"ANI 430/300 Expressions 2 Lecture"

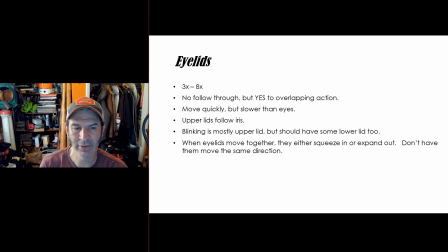There's lots of play back and forth there that you can experiment with. So I guess I said this up here, but they do move quickly, slower than the eyes. I should reverse those. The upper lids, remember, follow the iris like we showed in class. So as the eyes move around, the
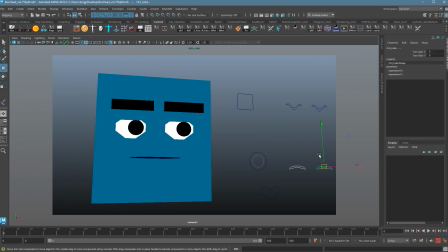whatever expression you currently have dialed in right here, those upper lids are going to follow the eyes automatically in Boxhead, not automatically in a lot of other characters, including Max or Maya. You have to do this yourself, which is, frankly, it's annoying. So it's great when you have a character that's set up like this.
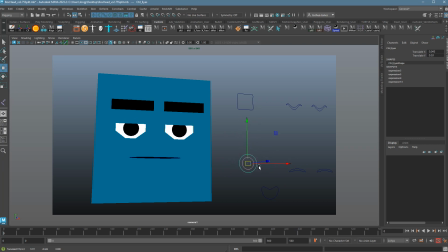It helps maintain their expression, which we prefer.
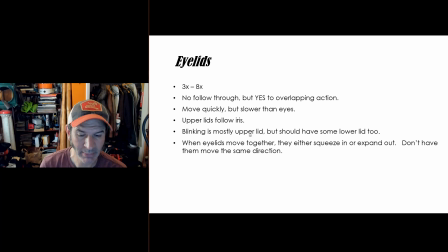Blinks are mostly with the upper lid. I forgot to mention this when we were looking at blinks. In fact, let's pull that back up. Where are you, Blinky Blinky?
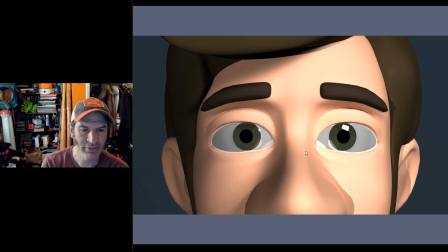So going back in here, if you watch the lids, it is partially the lower lids,
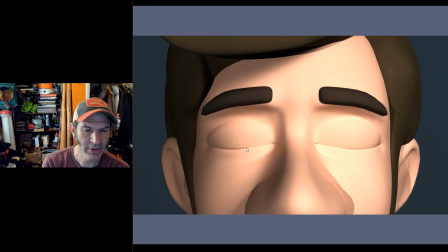but it's mostly the upper lid doing the work.
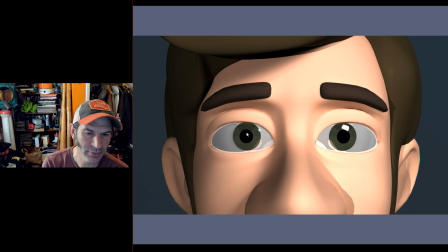What you don't want to have is, yes, by the time the eyes are closed, let me go back to the 6 framer.
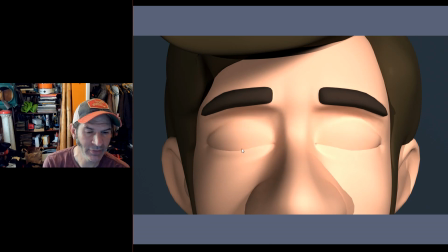By the time the eyes are closed, the upper lids are technically covering the entire iris and pupil,
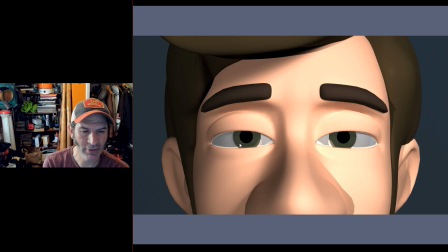but we never want to be in the position where we're just seeing like the lower iris or the whites of the eyes. That always looks really, really weird. We want to kind of snap to that closed position from an open position.
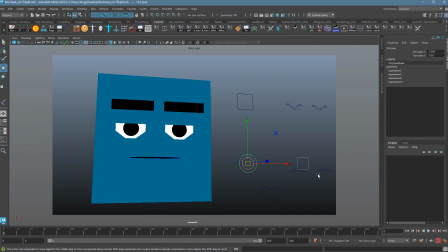So specifically what I mean, if I pull up good old Boxhead here, you don't want to have this sort of set up. I think I mentioned this in class the other day, where you're looking at just a little bit of iris below or literally none.
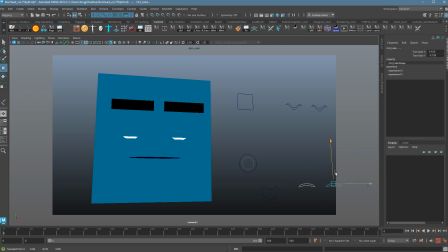That's going to feel really, really awkward for a blink. What you want to do is stop somewhere in here, kind of at the neutral halfway point with the lower lids coming in. Where are my lower lids? With the lower lids coming in, and then somewhere in here, you just go from this pose to a full closed with the eyes coming down.
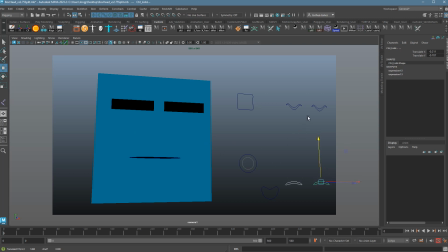But we don't want to see it. It just looks really weird.
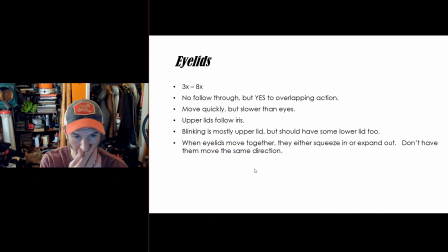All right. When eyelids move together, they either sometimes a lot of movement is just going to be the upper lids just doing their thing, following the lids or following the eyes. Though if you're going to actually narrow your eyes in to see something or open them really wide,
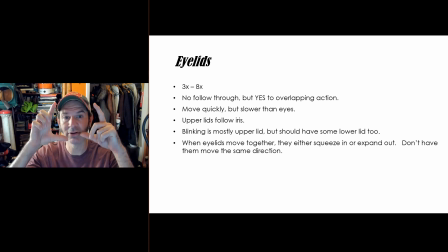in general that motion is those lids moving in unison. They're expanding out or coming in. What we want to avoid is them actually moving with the eyes in the same direction.
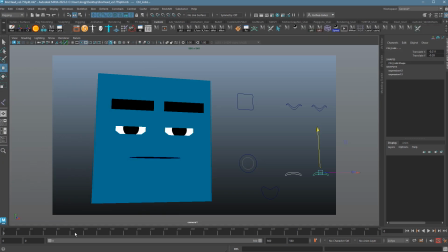It looks really weird. So let's pull Boxhead back up and check this out. So here, if Boxhead's having a conversation with someone and widens his eyes a little bit, we're going to expect this motion where the lids move together. In this control, it's kind of awkward, but it's a diagonal motion. I would never do it like this.
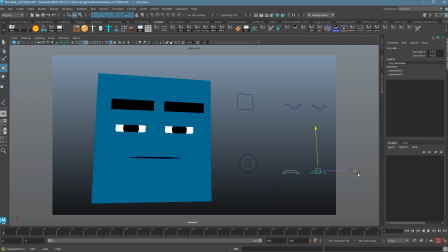I would just dial in the upper lids where I wanted and then dial in the lower lids where I wanted. But I want to make sure as they move that they're doing that expansion and contraction, expand and contract. What I don't want to see, if I go left and right on this one, is those lids sliding up and sliding down. This is a weird thing to see.
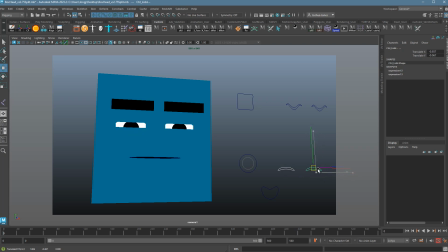It's like suddenly the eyes look kind of dead, locked, as if the lids are like a window that you're looking through. It's just very awkward. So this, not this.
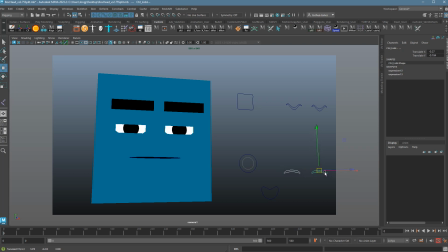That being said, if you're going from like here to here because the eyes are going from here to here, that's okay. You can have the lids follow the eyes, but if they're stationary, we don't want to see this.
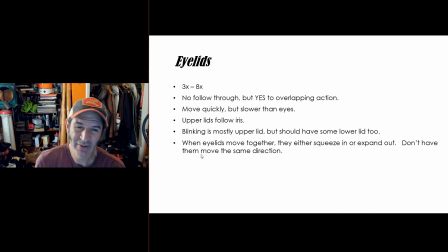That looks terrible. And it's not something we ever see, so as soon as we see it, we just don't know how to interpret it. So immediately you've lost your audience in that moment. All right, that's eyelids. Let's move to the next one. Eyebrows.